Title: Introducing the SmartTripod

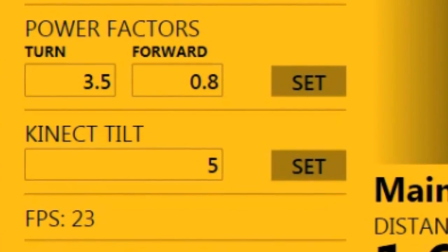491s
And so that's where the two power factor inputs come into play on the user interface.
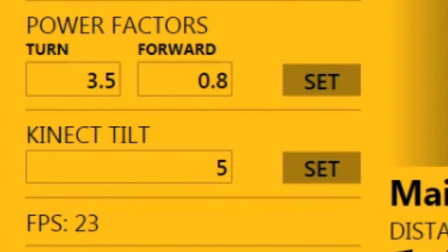495s
These two fields are constants that are used by the algorithm to adjust that x-axis sensitivity. So in dolly mode,
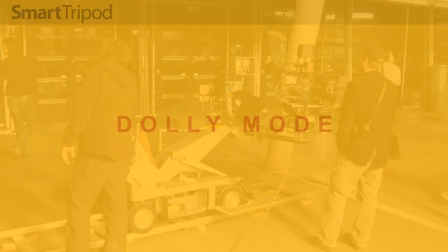503s
the tripod will emulate a traditional dolly used on a film set where the camera would be mounted on a rolling track and move back and forth.
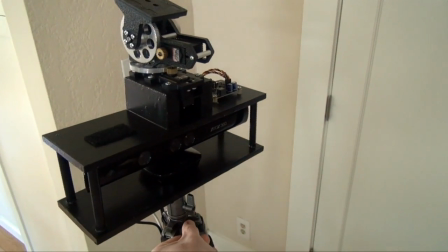511s
So in this mode we actually set up the top platform so it's parallel to the mobile base's wheels.
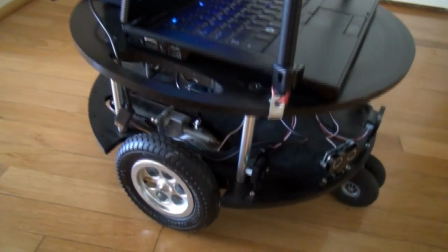517s
We rotate it 90 degrees and this way the tripod moves from side to side to follow the subject horizontally.
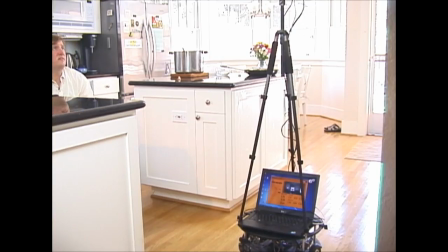524s
In my cooking video I use the dolly mode frequently as I move from the counter to the stove or to the kitchen table and you can imagine that this would be good for
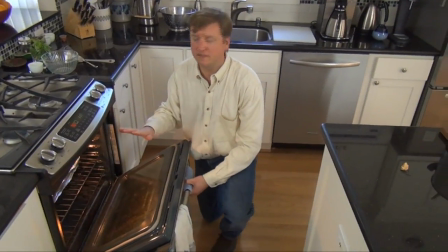532s
situations where the subject is moving across a workshop or a classroom or for someone making say an exercise video this
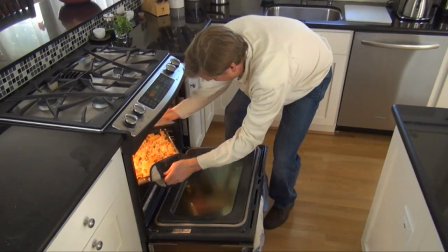540s
would follow them as they move back and forth across their studio. In this mode we're using the x-axis to control the mobile base and both the pan and
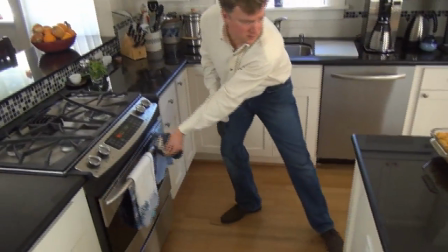548s
tilt servos are engaged on the tripod head to make sure we don't miss any of the action and it works quite well.
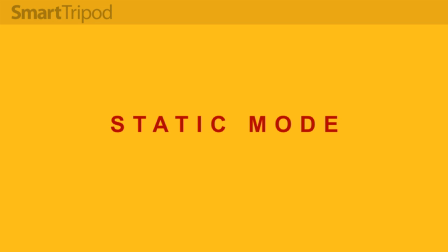554s
And finally we have static mode. Here the mobile base does not move at all but the pan and tilt on the tripod head are engaged and this
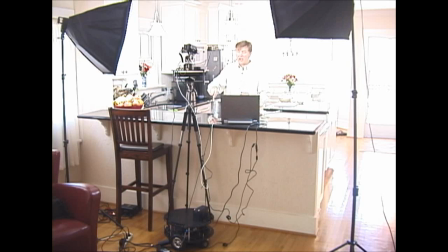563s
is ideal for scenes where the subject is going to remain relatively stationary but you still want the camera to follow him around.
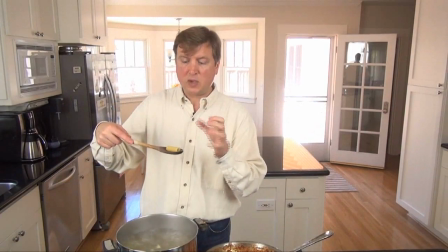569s
I use this several ways in the cooking video. First I used it for shooting just basic head-on talking to the camera shots.
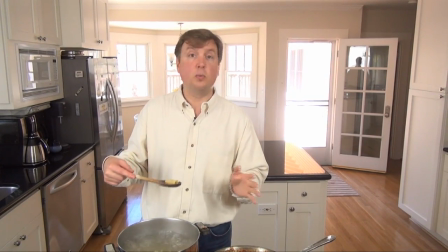577s
The Kinect tracked my head and camera moved around gently and smoothly as I moved.
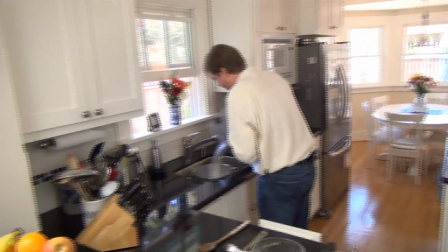582s
The motion is subtle but very human-like and it really gives a sense that there's a person behind the camera and not a machine.
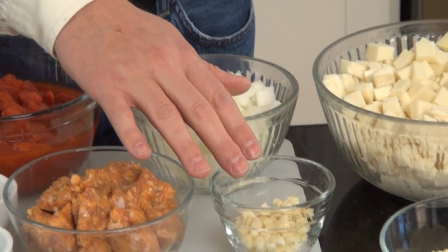589s
Next I used it for close-up shots so when I was discussing the ingredients I wanted to zoom in tight on them so that the viewer could see them.
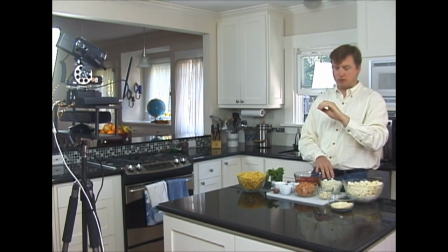596s
But in this case I configured the pan and tilt to follow my left hand while I gestured with my right. I was able to control the positioning of the camera with a pretty high degree of precision.
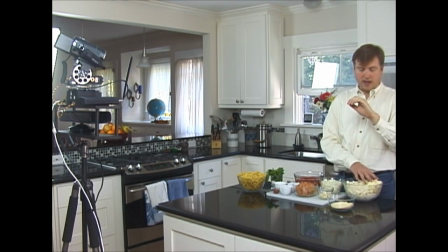607s
This takes a few minutes of practice to get it to work right but it really does work well and again gives a very human look to the camera work.
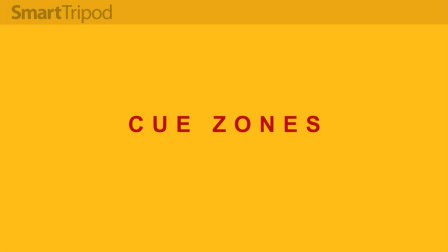617s
Then another interesting feature which can be used really in any mode but works best in static mode is what I call the Q zone.
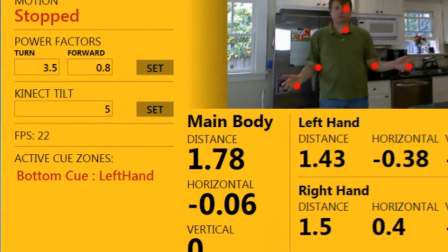625s
A Q zone is a three-dimensional rectangle or cuboid in connect space.
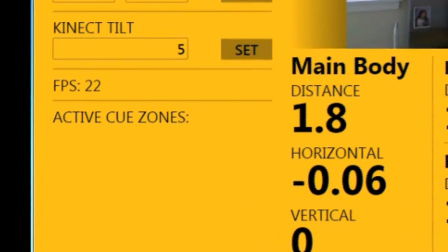630s
These can be defined anywhere and multiple zones can exist.
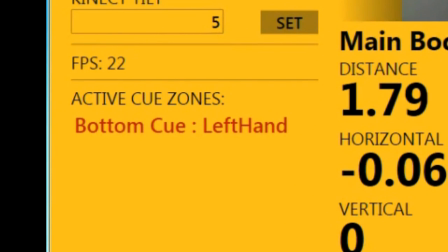634s
And then we can program the Q zone to trigger an event when a particular joint or combination of joints enters the zone.
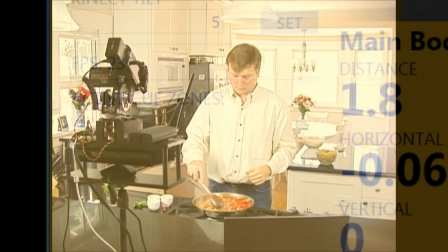642s
So for the cooking video, I defined a cue zone in the lower third of the screen,
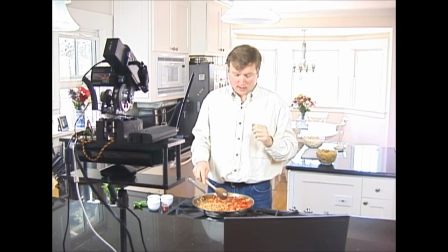646s
and then I programmed the pan-tilt system to track my head when my left hand was above or out of the cue zone, but track my right hand when my left hand entered the cue zone.
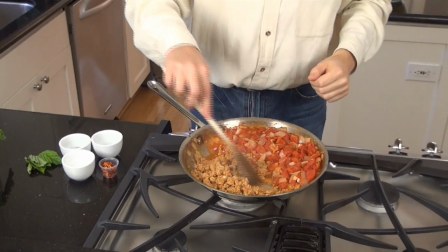659s
And this works very well in snapping the camera from one position to another.
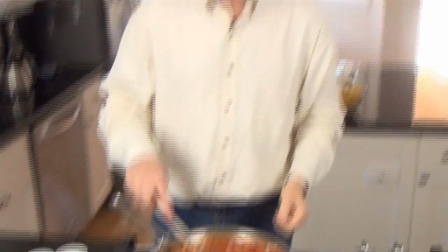664s
For example, here I move my hand out of the cue zone to shift the camera from following my hand to following my head,
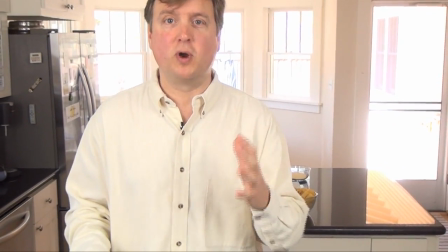670s
and it helps to give the video a kind of conversational look. So a nice flexible way of using gestures to control the tripod.
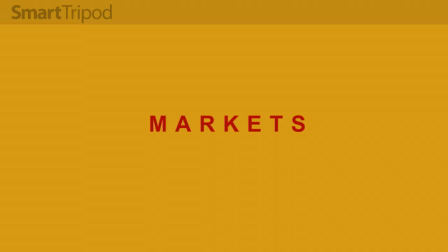679s
So that covers the operations available in the smart tripod, at least in version one.
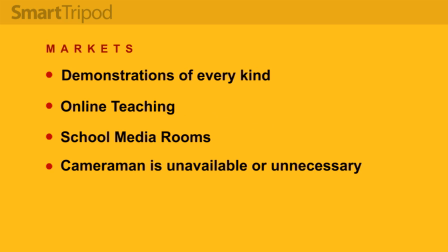685s
Now in terms of uses for the robot, I think it could come in handy in a number of scenarios. Pretty much anywhere someone wants to conduct a demonstration or how-to video. I've used cooking as an example here, but the same functionality could be used for just about any kind of topic.
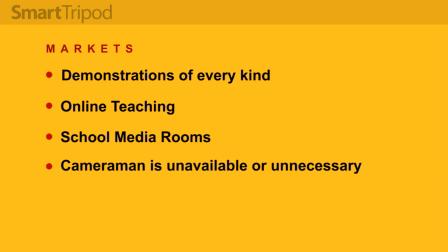702s
I think it could be useful for online education, where instructors are using a whiteboard or demonstrating a science experiment, for example. School media rooms, where students shoot their own news videos and then broadcast them to the school on a daily basis.
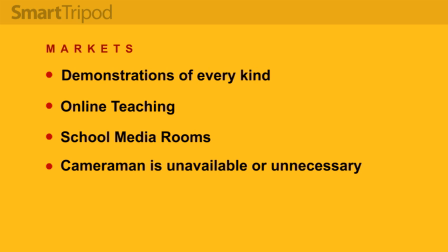718s
And really anywhere a cameraman isn't available and I think in some ways the smart tripod may give you better results than an actual camera person would depending on the skill of the person holding the camera.
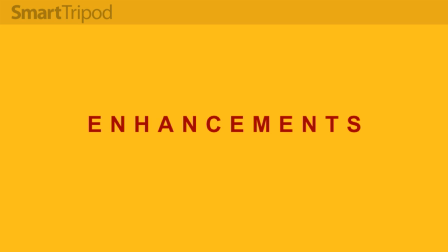730s
So what's next for the smart tripod? Well first I'd love to add another camera to the head of the tripod.
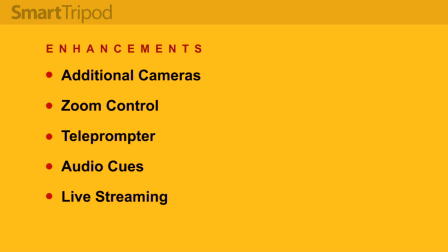737s
One for wide shots and the other for more zoomed-in shots.